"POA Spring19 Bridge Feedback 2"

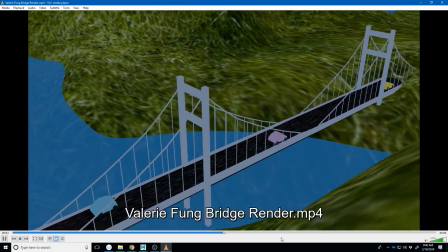[16:30]
So I would sort of pick a style, either a lot of texture or
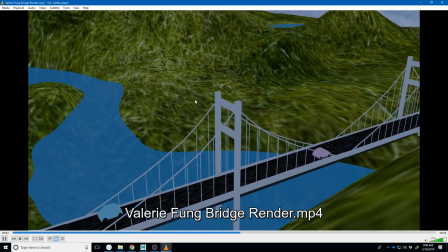[16:37]
like the flat color isn't really reading very well, so it needs some shadow or drop off on there.
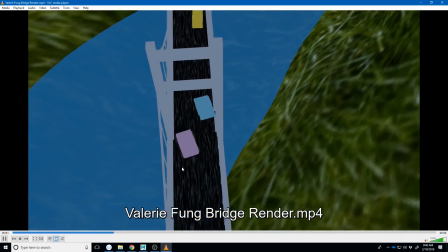[16:42]
But I think you need to kind of work with that a little bit to get something more consistent.
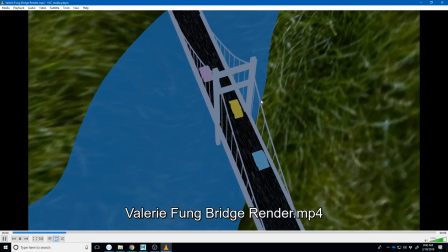[16:47]
The other thing is, like, just because the texture says grass doesn't mean that this is going to read correctly as grass,
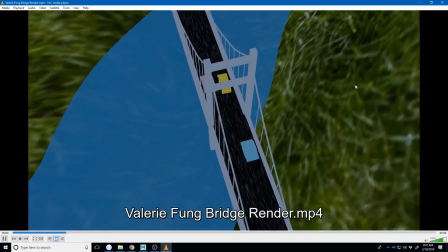[16:54]
because at this scale, this looks like giant green logs all over the ground,
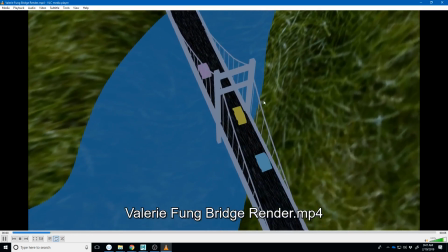[17:01]
right? Like, it doesn't necessarily feel like that's grass, because one blade of grass is bigger than the car.
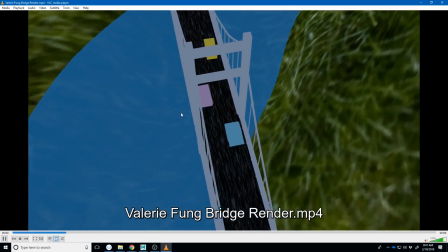[17:08]
And so sometimes, like, you have to kind of fake that look, right?
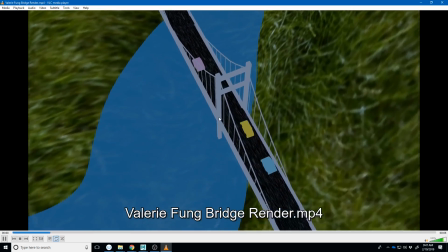[17:16]
Like, what would grass look like from a helicopter, because you're kind of, up in the air.
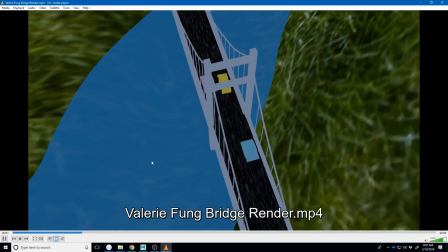[17:23]
The transparency on this water is working, but it also feels like kind of shallow.
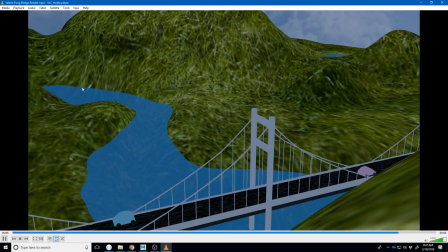[17:29]
I think it just needs some highlights and some reflections and ripples in it. The animation, sort of the two things that are animated are the cars and the camera. Again, I think the camera motion maybe is a little too much, just a little bit.
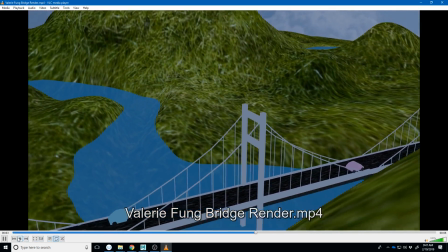[17:47]
Maybe sort of not start from quite so far away at the beginning here,
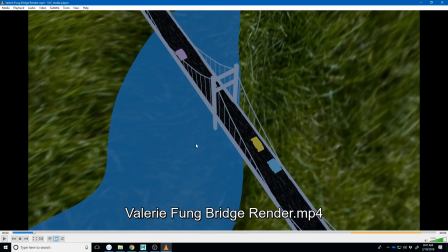[17:51]
where we're like way back here, looking almost straight down, zooming in.
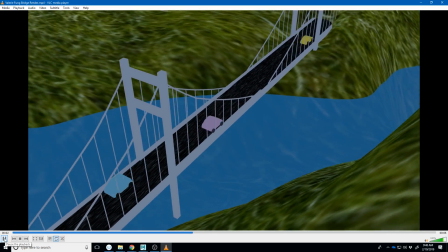[17:57]
Like it's kind of an odd camera angle, so it's harder for us to pay attention to the cars for some reason.
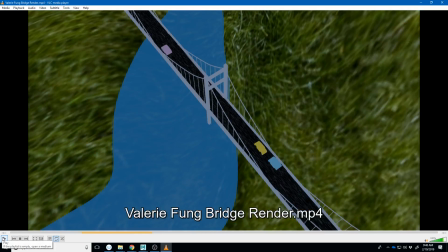[18:05]
And like we're not getting very much environment information. So from the very first frame, I'm like, wait, what?
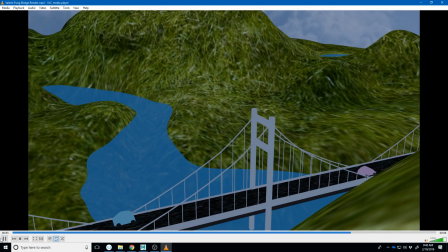[18:11]
Where are we? Like, I think sort of an establishing shot, even like something like this end shot, tells us a lot more about the scene, and so then we can just start immediately enjoying the cars because we understand the scene.
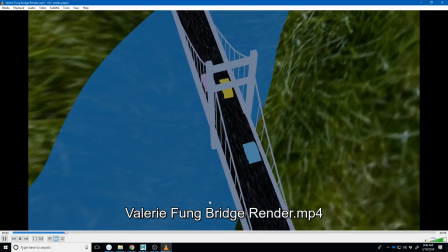[18:26]
I like the idea of what you're going for, this little little dance thing that they do.
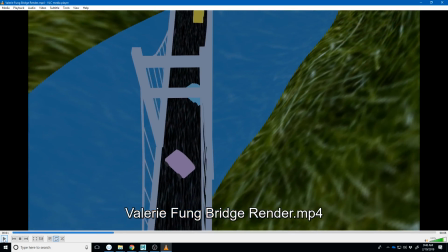[18:35]
There's just a lot of sliding in that, and so I think that it's kind of hard to.
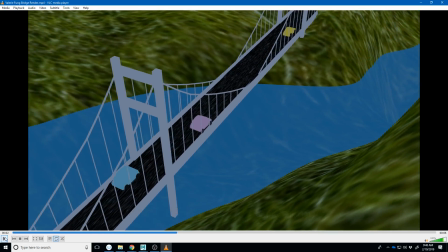[18:42]
It feels unnatural in the way that it happens. So I mean, I think what I would do is maybe look up some video reference, maybe something from an action movie or whatever, where a car is having to do a full U-turn like kind of quickly,
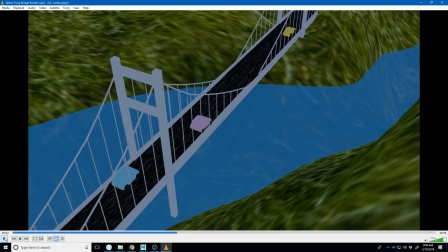[18:59]
and try to see if you can copy that motion or try to get a similar looking motion. Because right now I can just kind of feel the computer at work there.
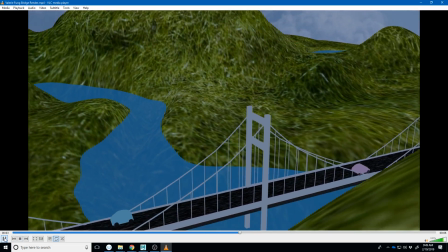[19:10]
Like the way it rotates feels like a simple like computer rotation or computer calculated rotation,
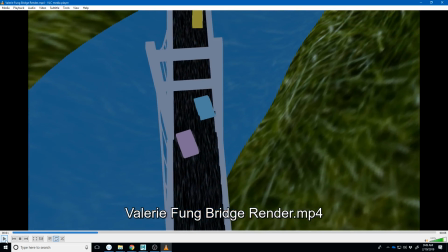[19:17]
instead of like the car is having to like skid,
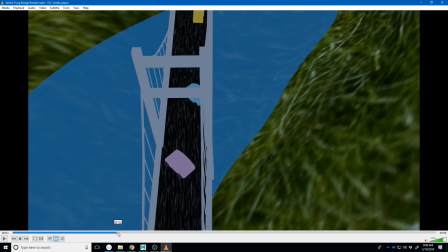[19:20]
and then like if you notice they start moving forward again before they're even done turning around,
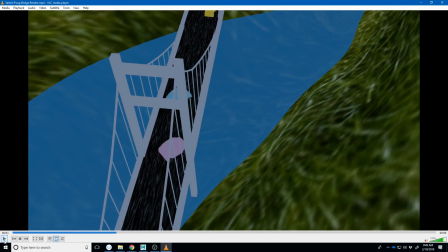[19:26]
which wouldn't make sense because the tires are what's driving that, and so like it just doesn't feel like that's the natural turn.
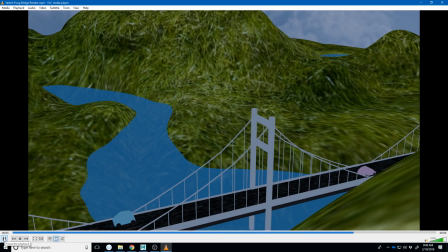[19:34]
I like the idea. I think I would just sort of make sure you're executing the motion as clearly as possible, or as accurately as possible. And then I think it would just simplify the camera a little bit.
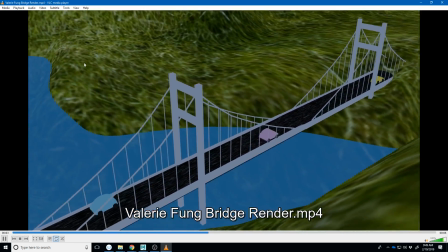[19:46]
Right now, the biggest thing is like I like the attempt at texture, but I think you're trying to come up with some solutions that are clearer.
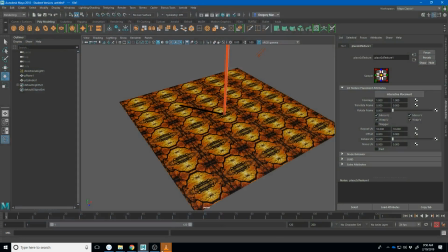[19:53]
This repeating texture may help. Like you may be able to take that grass and have it repeat, like
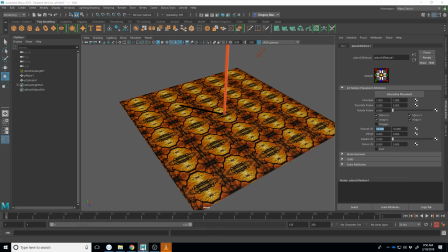[20:01]
50 by 50 instead of 10 by 10, and start getting something that feels a little bit more like actual grass to you.
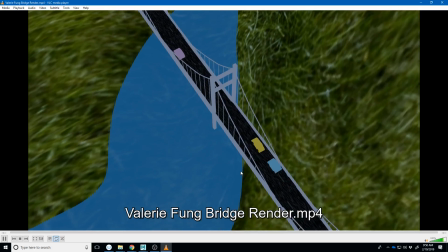[20:10]
Okay, and also again, like I'm not really seeing any sign of shadows or lighting in here, and that's a big drawback on there.
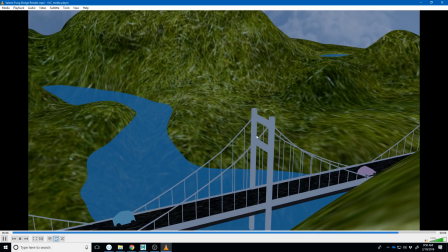[20:18]
I think some of it's being detracted by the fact that like these areas are so flat colored, like the cars and the bridge. But I think some of it is just I don't think that there's any lighting, or lighting is turned off on this.
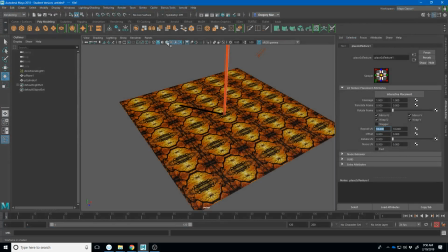[20:36]
So again, the way you turn that on is making sure that all these buttons are turned on. These last two you don't have to, but that's how you can make sure that you have lights turned on. So again, keep up the hard work and let me know if you have any questions.
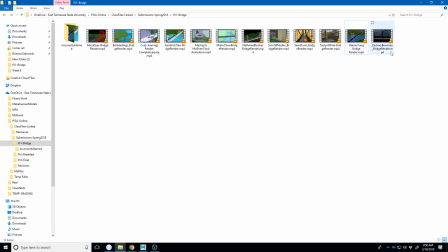[20:51]
So last one, Zachary Bowman.
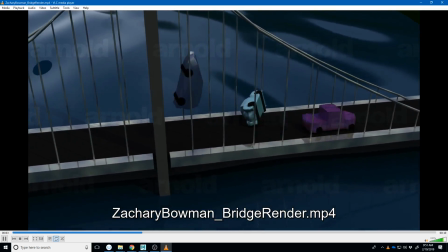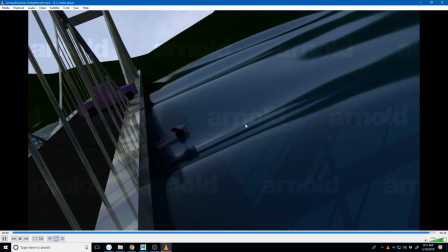[21:01]
So I think earlier I said to someone that they seem to really be enjoying the modeling part.
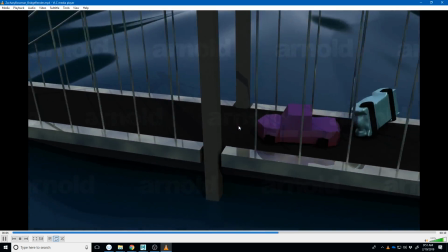[21:08]
You seem to really be enjoying the animation part. So I may be wrong there,
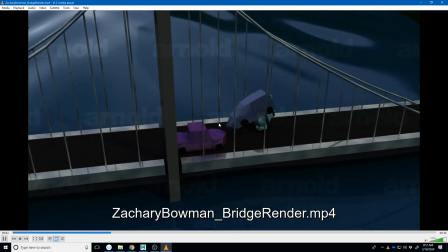[21:14]
but that just kind of strikes me as you're liking to set the keyframes and see how that changes the motion.
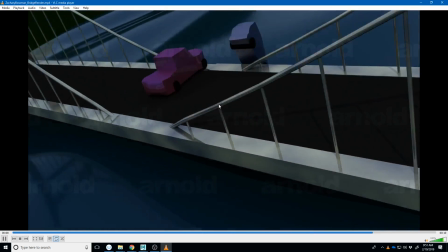[21:21]
So I think that's cool. Keep playing with it.
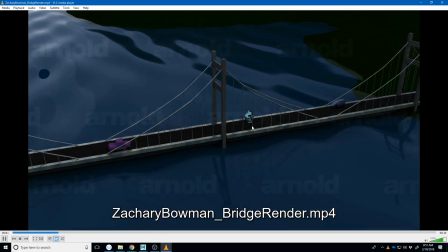[21:26]
I think what I would do is
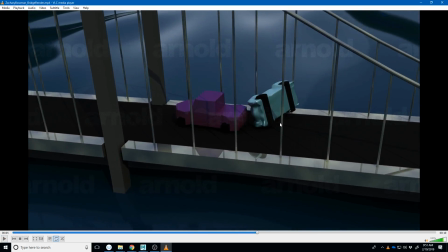[21:28]
like sort of do one more pass on the motion, asking yourself if all of that is accurate.
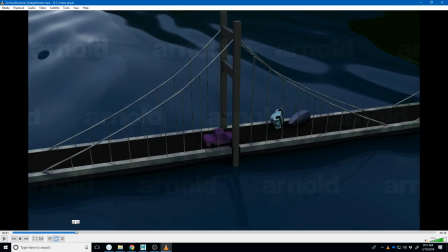[21:35]
Like I think the flips look kind of neat. But you got to think about the forces involved here.
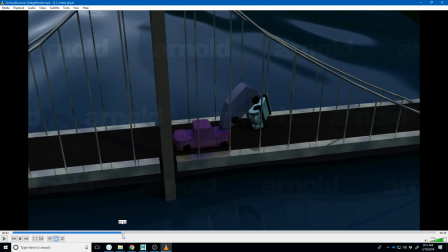[21:40]
Like for that van to flip forward,
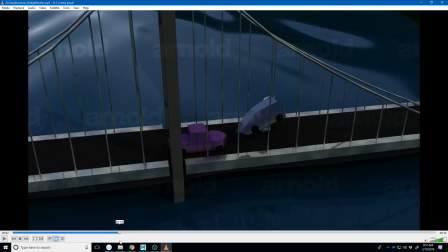[21:46]
it needs to have some forward momentum, and it kind of just sort of flips from the ground.
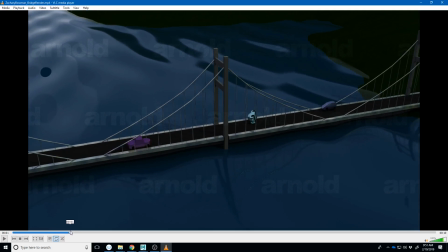[21:52]
And so it feels like that would work better if it flipped as it was moving forward, right?
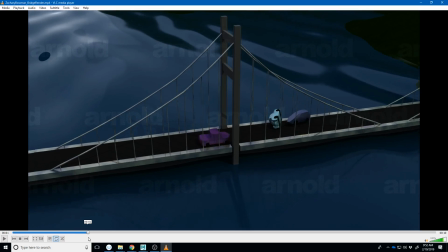[21:58]
Like some booster or something in the rear end caused it to flip as it was driving forward,
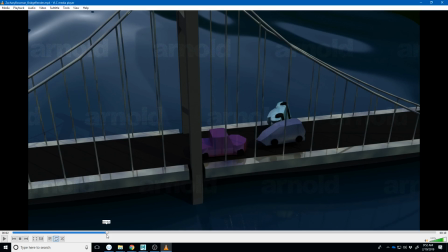[22:06]
instead of like flipping from a stop, right? So it's like it stopped right here and then it flips.
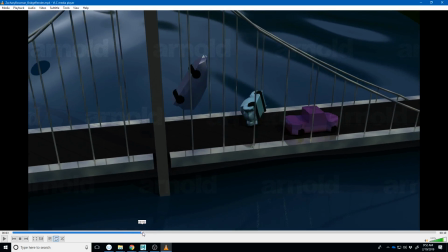[22:13]
And so I know we're asking a vehicle to do something impossible, but the other thing,
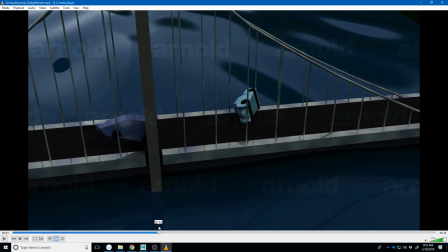[22:18]
you'll kind of see this from the most current videos, the way the vehicle lands is kind of like soft. It hits kind of soft here, slows down, and then lands.
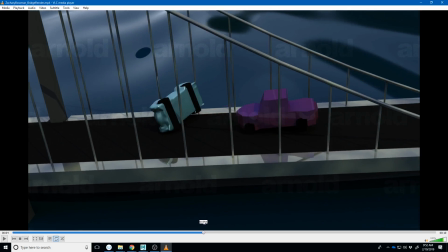[22:28]
And like the truck, I think, does the flip a little bit more accurately. Like it kind of stops a little bit right there, but I think it would just kind of start flipping from here and then just go right over it like that.
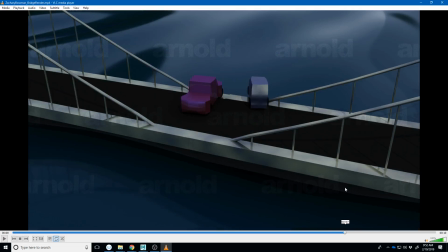[22:43]
And then I can't really, like the way it turns here, like that's like sliding.
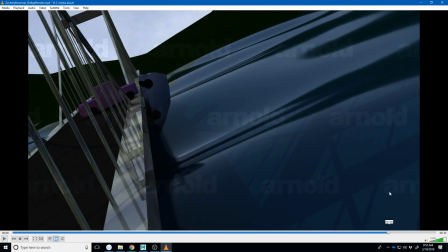[22:52]
So I'm kind of nitpicking the animation, but that's because you have a lot of it. And I think that just gives us some extra stuff to work on.
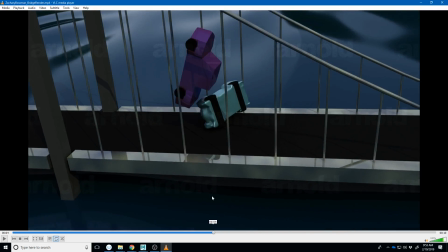[22:59]
Yeah, keep working on it. The other thing I would say is like your camera's moving a lot,
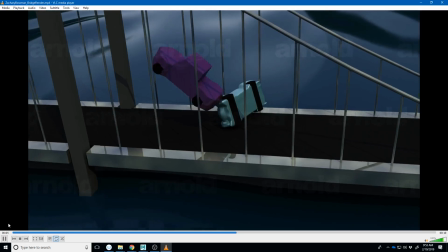[23:06]
and is not as noticeable during this first little section here, but it's really noticeable right here when we flip around there.
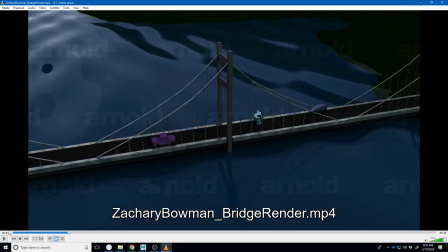[23:15]
And that's like another one of those camera moves that are just impossible. I think what I would consider doing is trying to minimize the camera motion and then to cut around to that, just showing a camera cut.
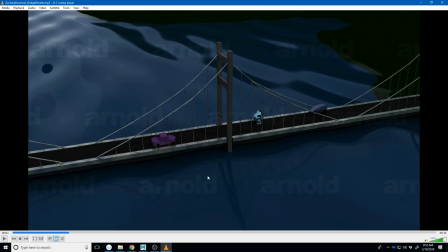[23:27]
In terms of lighting, this one's interesting. It almost feels like it's at nighttime, but the shadows aren't quite dark enough on this side over here. It feels like maybe the moon is over here shining in this direction. Like the ground is really dark, and I like the water ripples you have here.
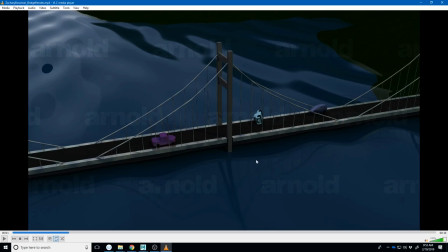[23:46]
If we could get those like smaller, I think that would help too, though, because this feels like big waves.
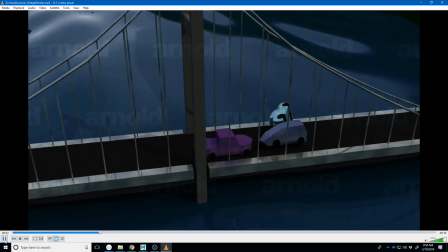[23:52]
I'm just not really seeing a lot about the environment in any of this. Like we kind of see when we flip around here.
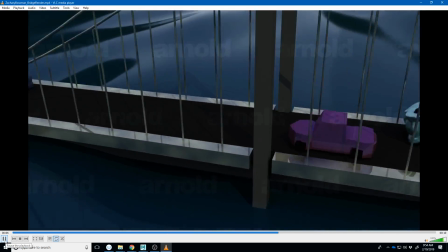[23:59]
See if I can pause it.
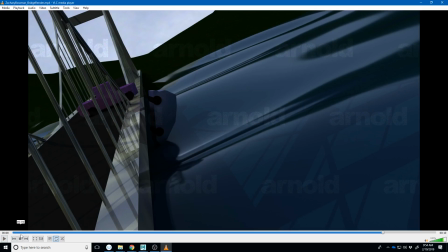[24:03]
Right here, we see some of your environment, but really through the rest of the animation, like we only see like a little corner right here.
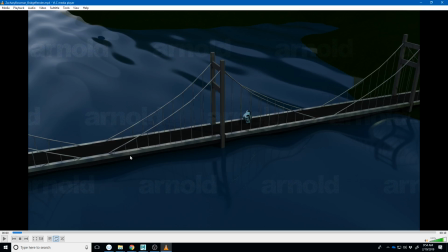[24:09]
And so maybe it's just an idea to lower your camera a little bit, and get the horizon line a little more clear. Just sort of playing with the camera a little bit to show off your scene the best way possible. But again, like it's not that necessarily you have to have a lot of ground plane.
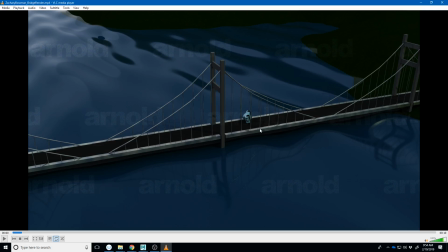[24:28]
It just kind of feels like otherwise this bridge is floating in the water, and then that feels a little weird. My 2 cents, usually bridges aren't quite that close to the water either.